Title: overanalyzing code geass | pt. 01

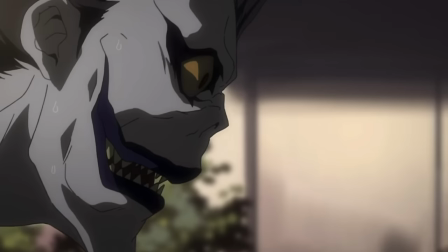0s
Welcome back everyone! Oh wait, no, sorry, force of habit. Run that back real quick?
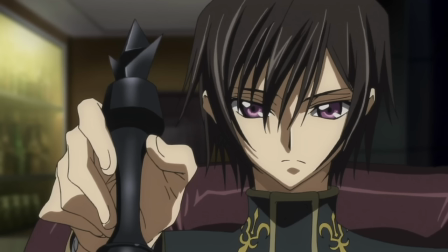6s
Welcome everyone! Stage 1, the day a new demon was born.
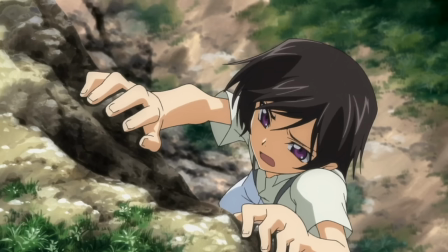10s
So the episode begins by introducing us to our three lead characters, Lelouch, Suzaku, and Situ.
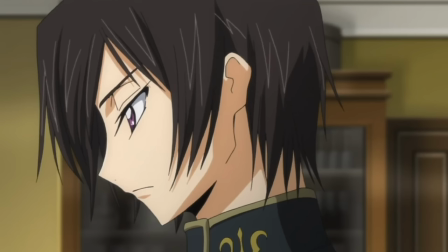16s
The scene doesn't have any dialogue, but still manages to showcase these characters' personalities, if not in a very truncated sense.
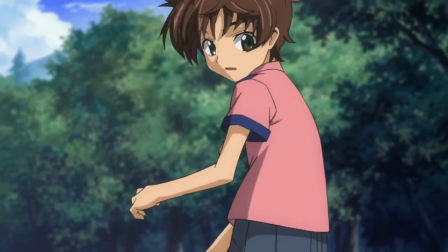23s
The sequence displays both Suzaku's physical prowess, as well as his almost automatic willingness to help out his friends.
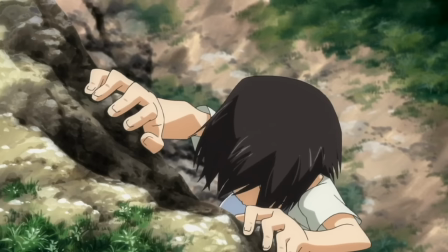29s
With Lelouch, it gives us an idea of his tenacity, his unwillingness to give up even if it means struggling.
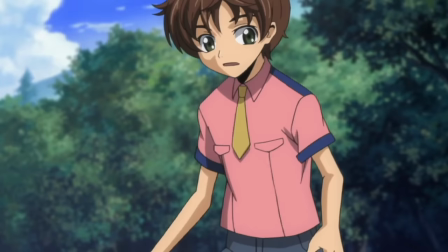34s
I also feel that it showcases his reluctance in asking for help, as Suzaku volunteered his hand as opposed to Lelouch reaching out to ask for it.
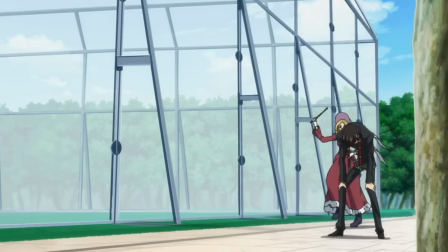41s
In addition to that, it also shows us his lack of physical ability, which will be a sort of running gag in the future.
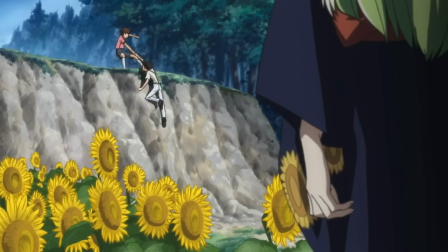47s
Now lastly, in regard to C2, this moment sees her on the sidelines,
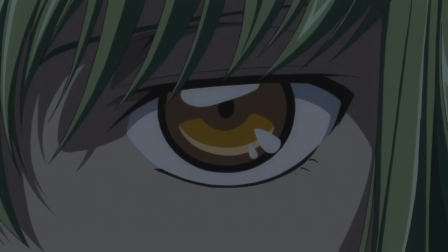51s
a mostly inactive observer of the things happening around her, which is what we can expect to see from her more often than not.
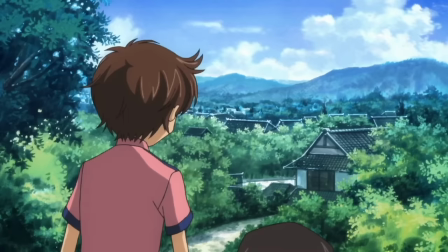57s
In addition to that, the scene also takes place in what appears to be a kind of peaceful forest on the edge of a town.
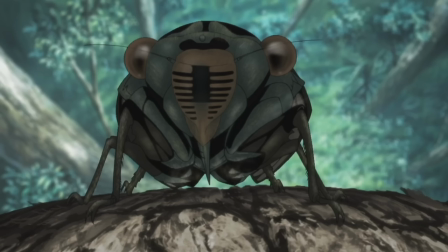64s
It's definitely summertime, as made obvious by both the sunflowers and the chirping of the cicadas.
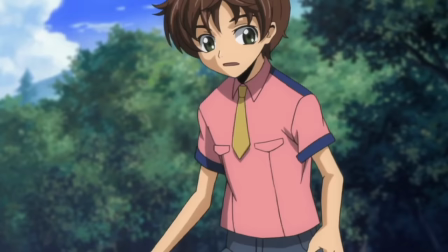69s
In fact, in regard to the cicadas, the chirping is drowning out any sound of dialogue between the characters,
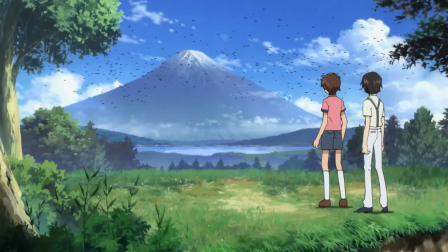74s
and I bring that up specifically because it makes the abrupt silence that follows pretty jarring,
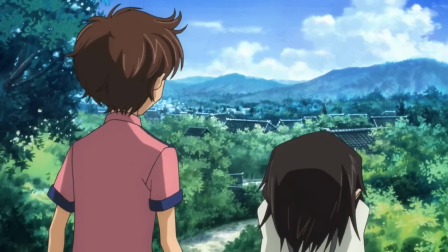79s
as this armada of ships heads towards this area.
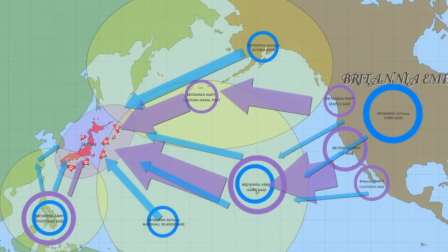84s
Given their location in relation to Mt. Fuji, it seems like they might have been one of the first areas ravaged by this invasion.
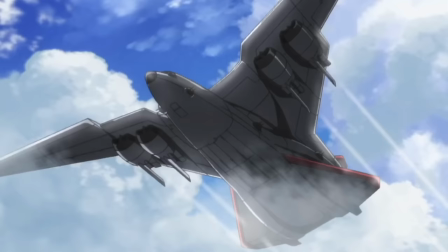91s
So if there was no forewarning about what was about to happen, this has to be terrifying as shit,
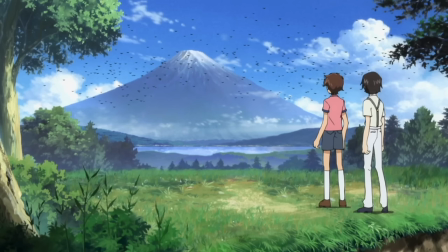96s
which I feel the scene manages to showcase via the abrupt silence and accompanying visuals.
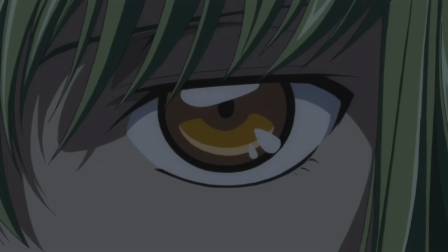101s
We're then greeted with a bevy of exposition as our narrator, C2, explains the current state of the world,
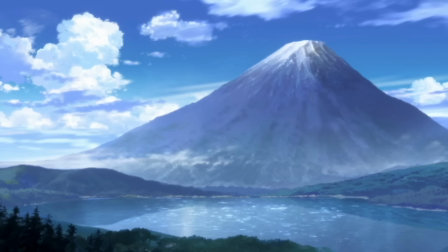107s
as a massive nation known as Britannia has laid claim to the country of Japan so that it can access its underground resources. is,
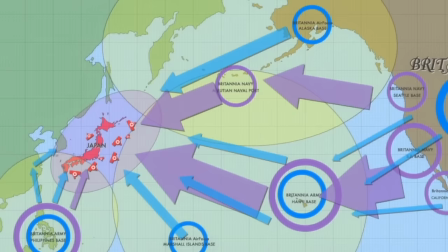113s
mostly a substance known as Sakura Knight.
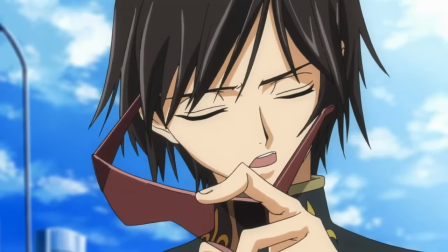115s
The map does a great job of letting us know just how shitty this situation is, because essentially what we're seeing here is a third of the planet against a single island.
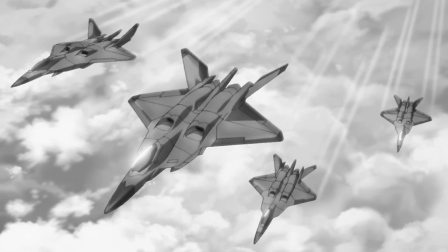125s
Like there's only so much you can do against something like that.
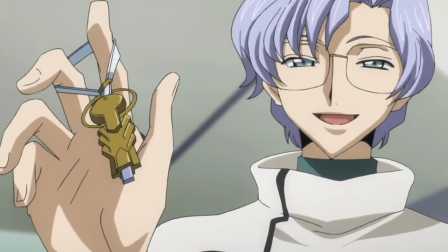127s
And while it's said that Japan put up a valiant defense, it was ultimately kinda pointless as they never stood a chance against Britannia's secret weapon.
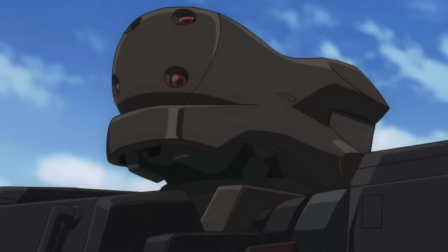135s
The humanoid autonomous armored knight known as the Nightmare Frame. And these things are cool as shit, especially in calling them Nightmares.
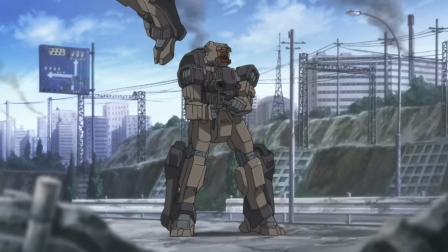144s
Like, that just seems like an objectively cool name for something like this.
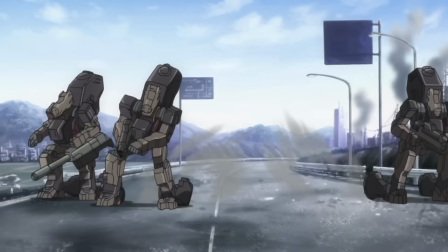148s
Not only are they piloted by knights, mostly, but they're also the enemy's worst fucking nightmare, which this sequence does a great job of showcasing.
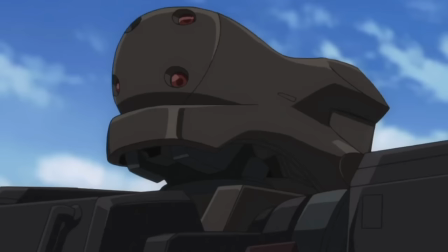156s
These things are just wiping the floor with the enemy's ground forces. And I actually want to take a quick second to talk about the Nightmares design,
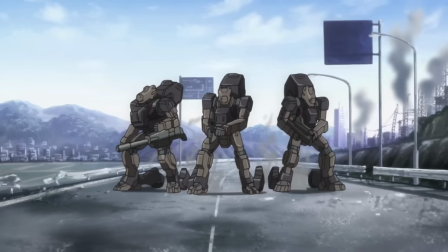162s
specifically the fact that these things have wheels in addition to legs, because it's such an interesting and effective design choice.
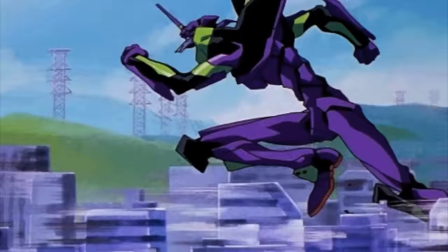170s
Because a lot of anime mechs navigate by either walking slash running or using wheels slash tracks.
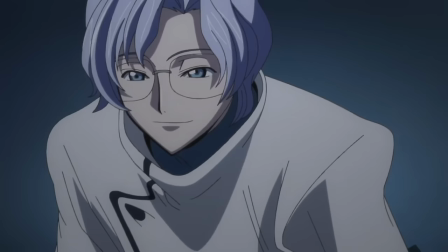175s
Or if they're really advanced, they can fly, but that's not really what we're talking about, at least not right now.
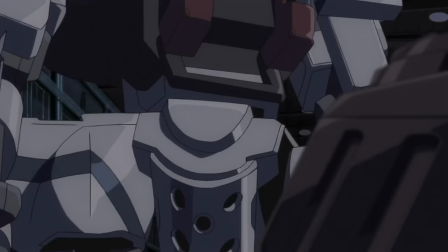180s
Anyway, what I think is really interesting is the choice to combine the first two, giving these machines both the ability to walk as well as wheels that help with both speed and agility.
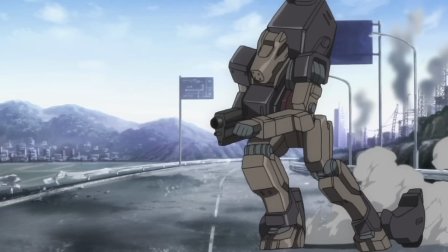189s
Like, look at the way these things just take off, just zipping from side to side. like the way this one just moves around these bullets being shot at it which then transitions to
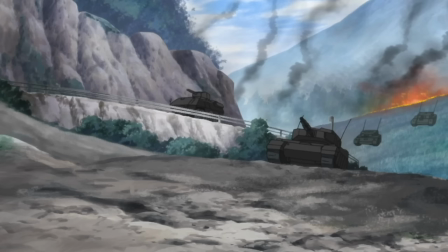197s
this shot of it just sliding around the tank before blasting it without so much as even stopping and then you
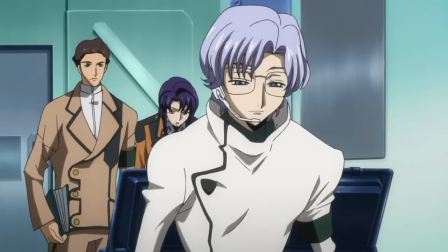203s
have this other tank in the forefront who's turning its turret to try and shoot at the nightmare that just blew up the other tank but by the time it's able
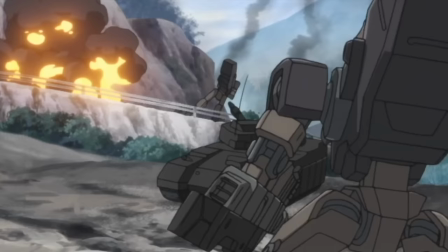209s
to spin its turret around that nightmare is already gone and that's when another one rolls up and takes out that tank all of
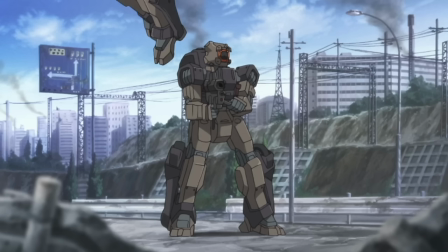216s
this in like five seconds like damn and hell something else this points out is the fact that these things can operate on multiple terrains,
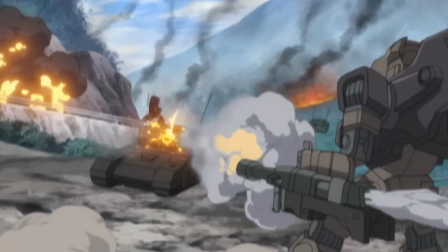224s
both in the streets and out in the mud and dirt. It's an extremely versatile machine.
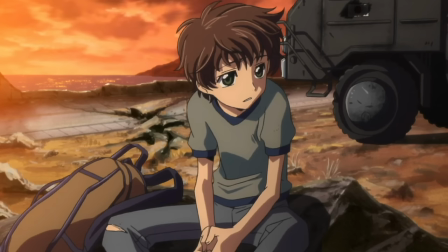229s
Like this whole thing was already ridiculously unfair, and then they threw these into the mix and it's just, I mean, jeez man, RIP Japan.
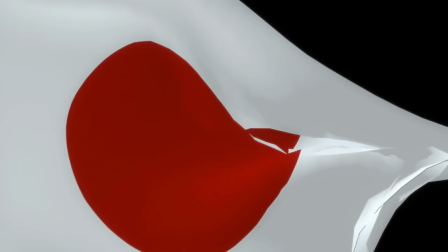237s
And I mean that literally. The country was stripped of its freedom, its rights, and its name.
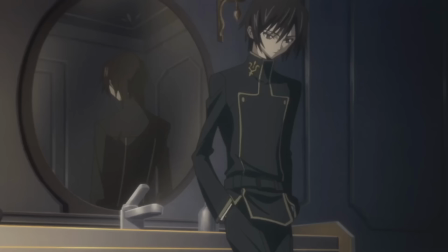243s Area 11, once proud nation of Japan, was rechristened with a mere number.
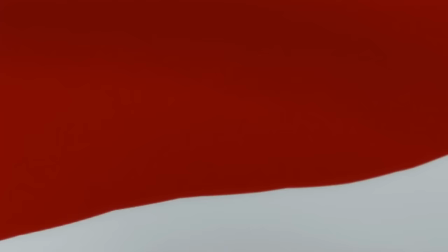247s
And it's wild.